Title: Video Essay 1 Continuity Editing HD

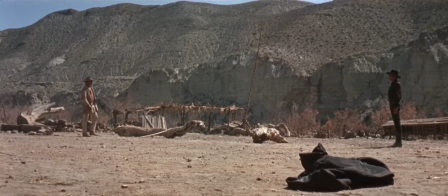(5:07)
Harmonica's movement towards Frank closes the large distance between the characters, indicating that for him, this duel is more intimate, more personal.
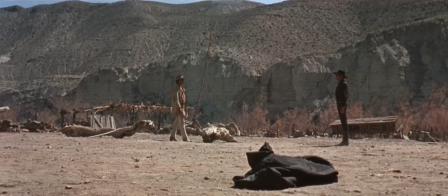(5:16)
This left-to-right movement indicates a break in the continuity, telling us that the first part of the scene is over.
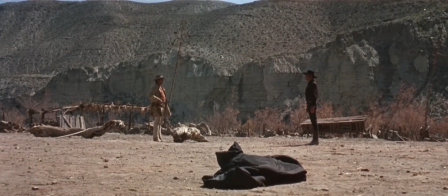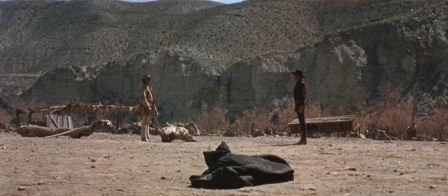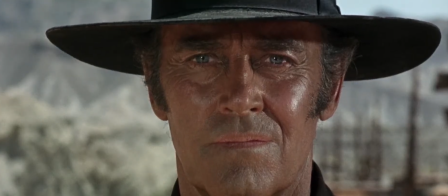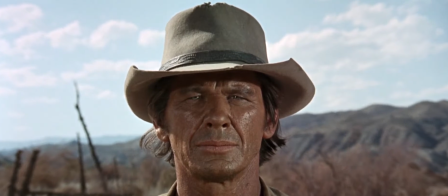(5:44)
The second part of this scene is the big reveal of the movie. We finally learn why Harmonica wants revenge on Frank.
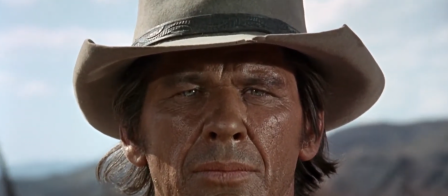(5:51)
Leone's presentation is what makes this my favorite scene in cinema history. He offers us the entire story without words.
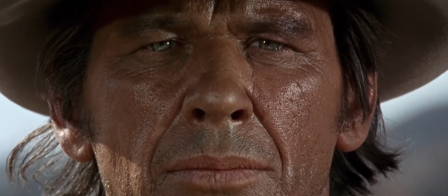(5:58)
With a slow pull into Harmonica's face, Leone solves the problem of continuity. He indicates to us that we are about to enter into Harmonica's mind by forcing us into his eyes. We have seen flashes of this memory before, but only now does Leone reveal that the shadowy man walking up is a younger Frank.
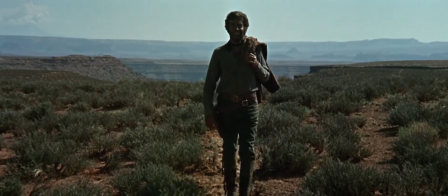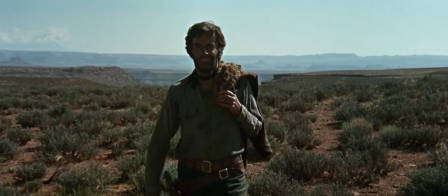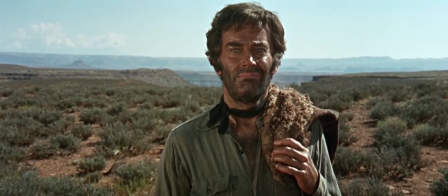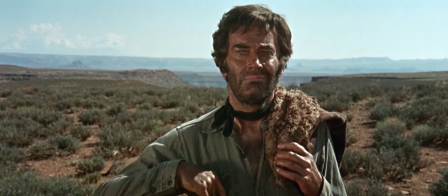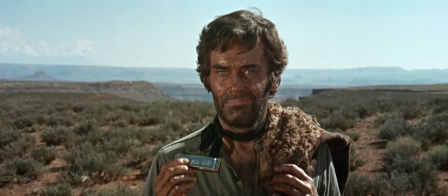(7:01)
Revealing a younger Frank is only part of the drama of this scene, however, as Leone also needs to indicate to viewers that Harmonica is part of this past event.
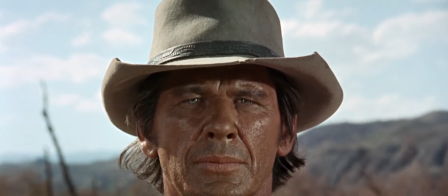(7:10)
He again uses a slow pull in on Bronson's face until we come to his eyes.
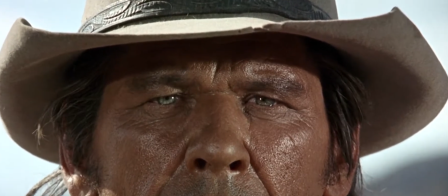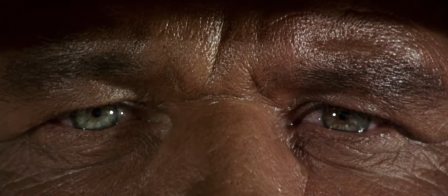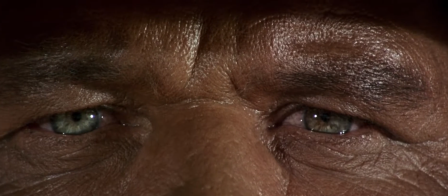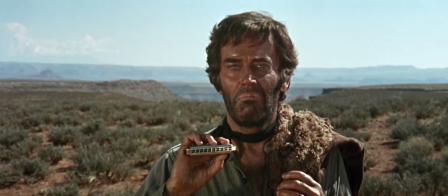(7:31)
Leone edits this into a match cut of Frank's eyes as he jams the instrument into young Harmonica's mouth.
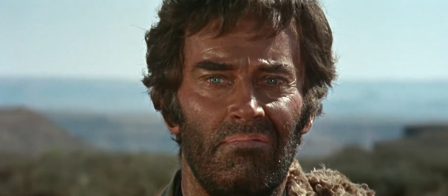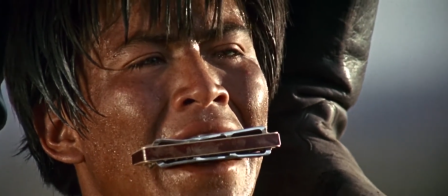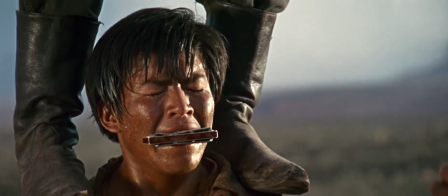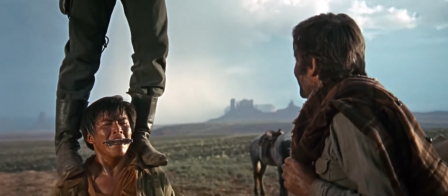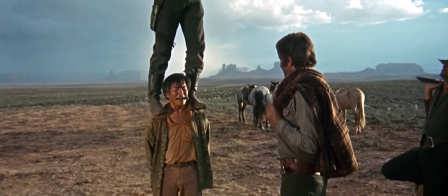(8:00)
The slow crane pull finally reveals all the ways in which Frank has victimized Harmonica in the past.
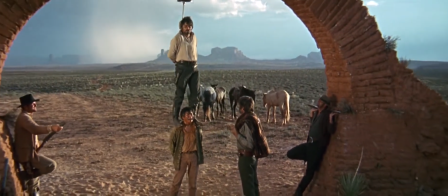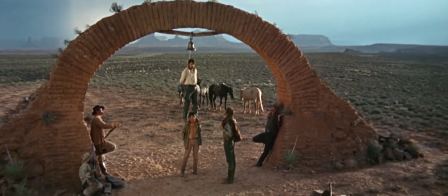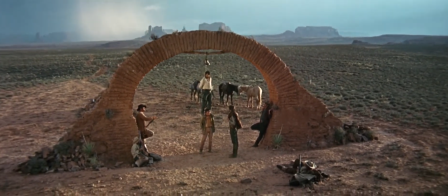(8:17)
Sound is incredibly important in this past sequence, both for the way it's used and the moments of silence.
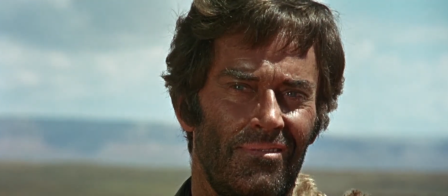(8:22)
As I mentioned earlier, Leone removes all but a few lines of dialogue and forces us to understand this scene just through visuals and music.
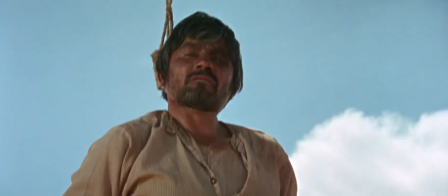(8:31)
The music itself takes an odd turn once Frank stuffs the harmonica into his mouth.
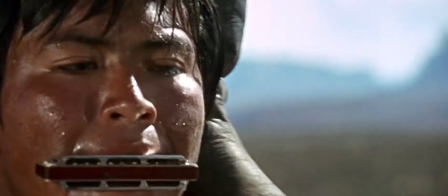(8:38)
Suddenly, the non-diegetic harmonica sounds that play through Ennio Morricone's soundtrack become diegetic,
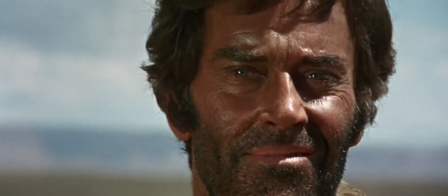(8:45)
as Harmonica struggles to hold his brother,
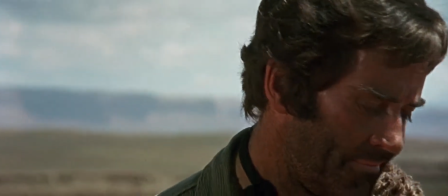(8:48)
or father, up are audible through shrill, amelodic gusts from the instrument.
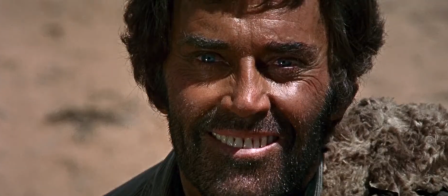(8:54)
As the scene builds toward its climax, notice how the pacing between the edits quickens.
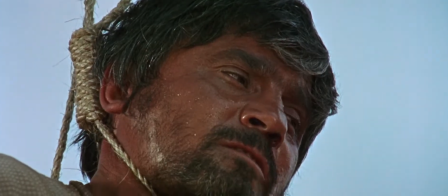(9:00)
Earlier in this scene, Leone gave us many 10-plus second shots.
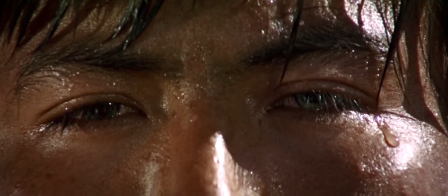(9:04)
Now, he flashes between close-ups of everyone's faces in fractions of a second.
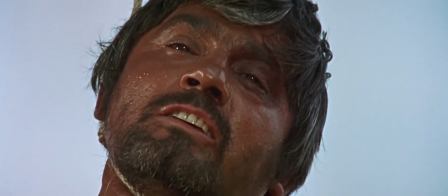(9:09)
His pacing shifts allows him to build tension along with the music.